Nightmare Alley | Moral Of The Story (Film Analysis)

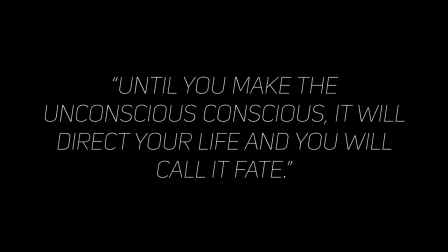0:00 Until you make the unconscious conscious, it will direct your life and you will call it fate.
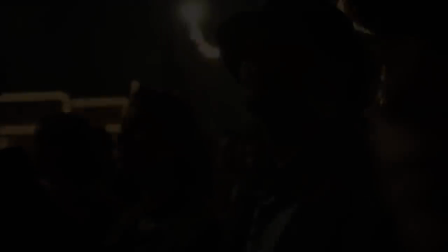0:06 This quote from Carl Jung serves as the thesis for Guillermo del Toro's Nightmare Alley. It's an extremely important idea and one that we don't see confronted in cinema that often.
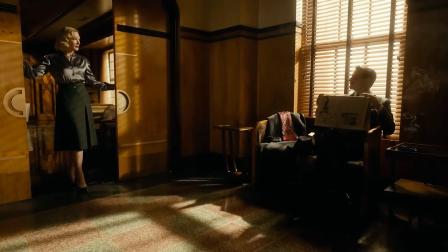0:15 Only superb writing and acting can portray the subtleties of the idea properly, but Nightmare Alley is more than up for the task.
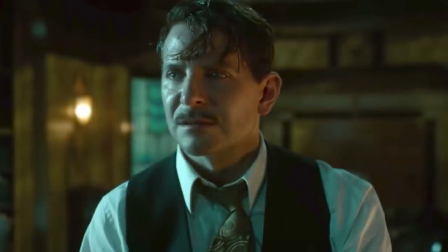0:23 To understand the main character Stan and his ginormous character arc,
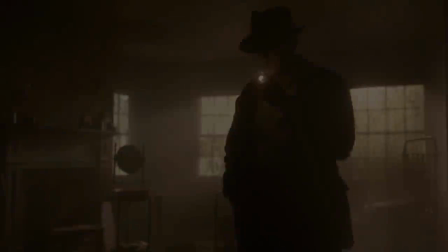0:26 We need to keep Young's wisdom in the back of our mind because it is Stan's inability to recognize this truth until
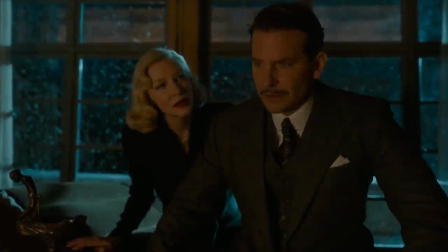0:32 the film's very last shot that causes him to burn his entire life and the lives of those who interact with him
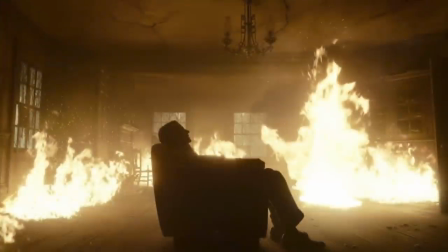0:38 to the ground. Stan's arc is perfectly established in the opening scene.
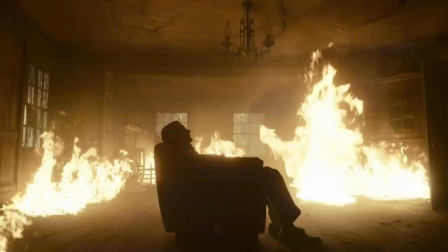0:43 We are introduced to a man who's desperately trying to escape his past. We see him store a body under the floorboards of a house and then he burns it to the ground.
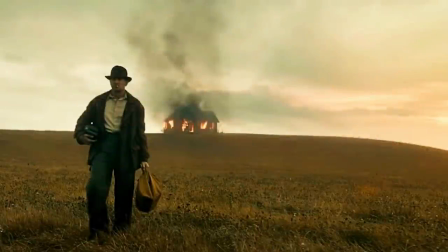0:51 The scene visualizes what is happening inside Stan's mind. He is repressing the destructive feelings that his father has instilled in him, feelings of pain, resentment, and most importantly, a feeling of deep inferiority.
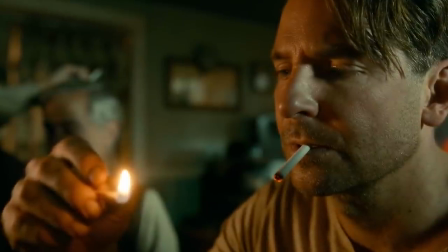1:05 Later in the film, Stan says that he blames his father for his mother leaving, but deep down, Stan feels culpability.
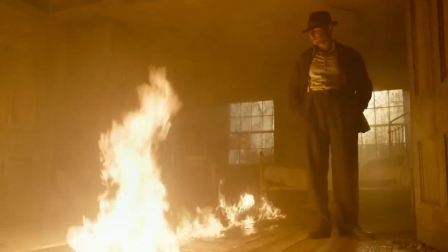1:12 By stitching blame to his father, he feels he can escape that feeling of abandonment by burning the entire quilt, if you will. But again, the feelings are not eliminated by his father's murder, they're only repressed.
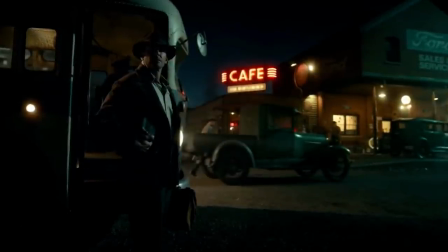1:25 When Stan heads off with his entire family now dead, he is primed for destruction. He is a time bomb, to quote Mike from Breaking Bad.
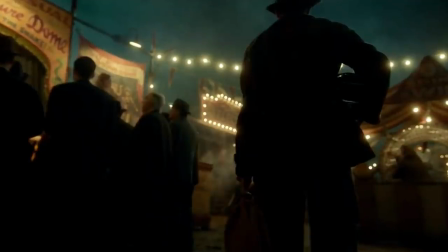1:32 And he's a time bomb for the same reason Walter White was. He is not conscious of his deepest desires.
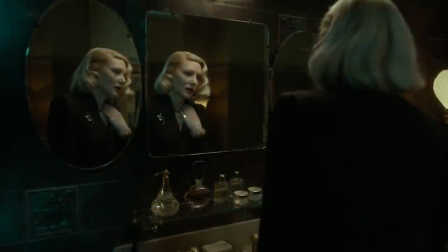1:38 His mind is all smoke and mirrors. And mirrors are a constant visual motif in the film, being a symbol of self-identity and self-knowledge.
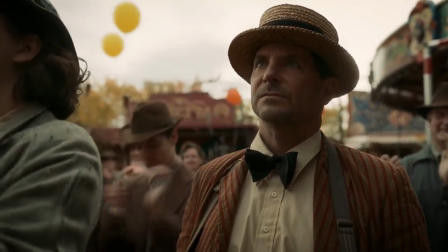1:46 Stan winds up finding a home at the Traveling Carnival, and no place could be worse for Stan. the entire culture is cheap tricks and deception.
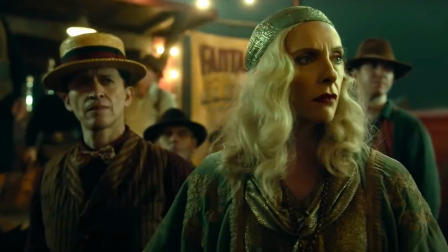1:54 It's a swindler's paradise. So the self-deceptive pathogen inside Stan finds the ideal temperature to survive and grow.
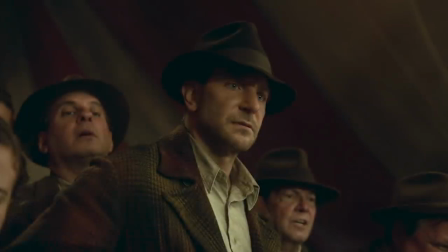2:03 The first act Stan encounters at the carnival is a geek show, an act where a man who has been mentally shattered by alcohol or drugs does acts of insanity to entertain the audience.
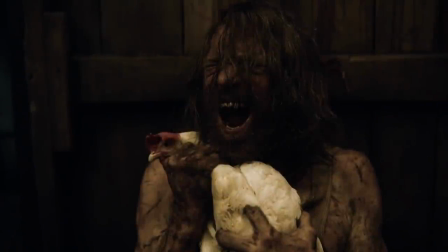2:13 The man who runs the show, Clem, tells Stan that the reason people pay to watch a fellow human to grade themselves, is to get a shot of the, at least I'm not that guy drug. They want to feel good about themselves.
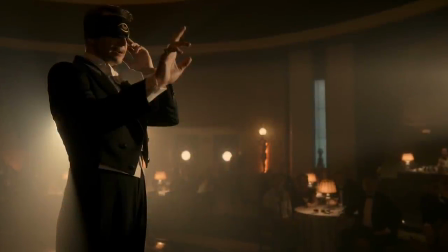2:25 This quote is very important to the story, because Stan will go on to perform for the identical reason.
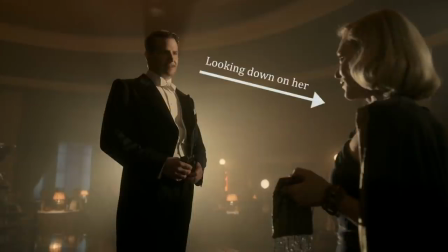2:30 Stan falls in love with cold reads because it makes him feel superior to others. It makes him feel like a complex and unique person, while everyone else is just a basic organism who can be manipulated with ease.
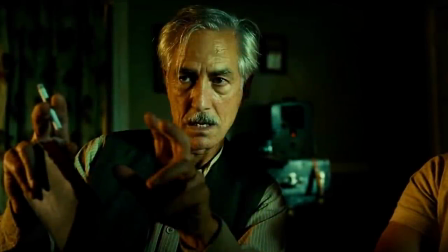2:43 But before Stan commits to a career of showmanship, he receives a couple of warnings from his fellow performers.
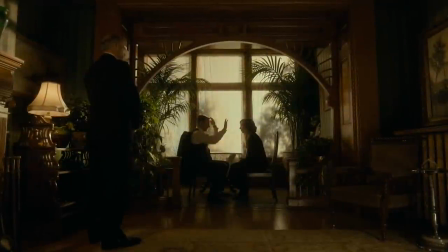2:49 The first warning is, don't allow your tricks to evolve into destructive lies. If someone asks to communicate with loved ones, do not humor them. Tell them your game and call it a day.
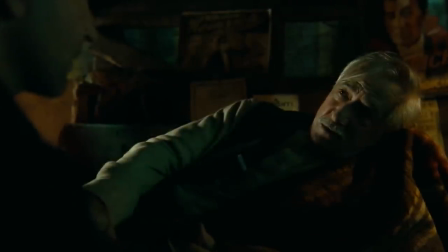3:01 And perhaps even more importantly, Pete tells Stan that you can't run away from God.
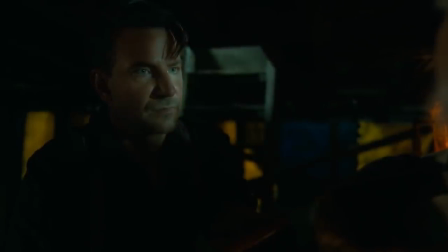3:07 If you consciously sin, you will not escape the consequences. Stan's subconscious turns both warnings to ash.
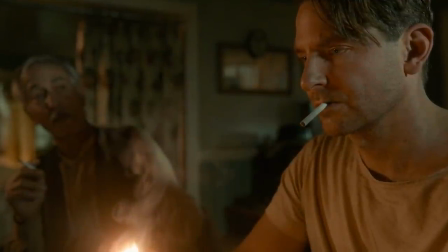3:13 It also ends up quote-unquote accidentally killing Pete, a potential substitute father that felt threatening to Stan.
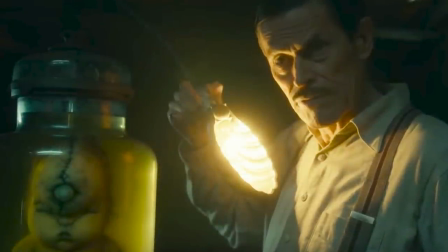3:21 And I do also want to touch upon the deformed fetus with a third eye that is given a tremendous amount of emphasis during the movie. The baby killed its mother during childbirth and ended up dying itself a few days later. The fetus constantly attracts Stan's attention, and I believe that's because of the parallels between them.
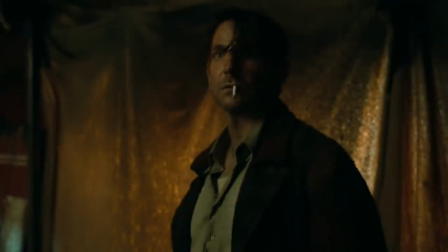3:38 The fetus killed its mother, Stan killed his father.
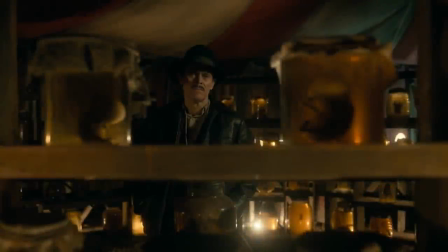3:42 Just like the geek which Stan eventually becomes, the fetus is used as a sort of curiosity that people look at in pity.
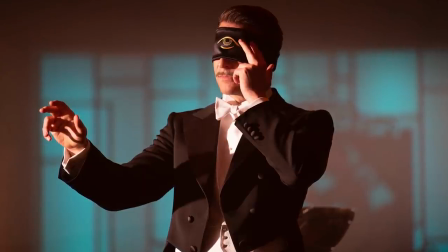3:48 During Stan's performances, he wears a blindfold that puts an eye on his forehead, the same location of the fetus's third eye.
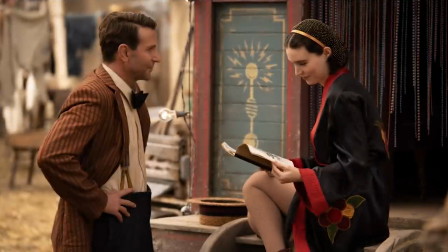3:56 Now after Pete dies, Stan is offered an outlet for redemption in the form of Molly.
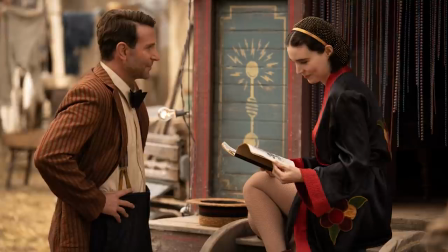4:01 She is the moral center of the film, and this is represented by her aggressively red wardrobe.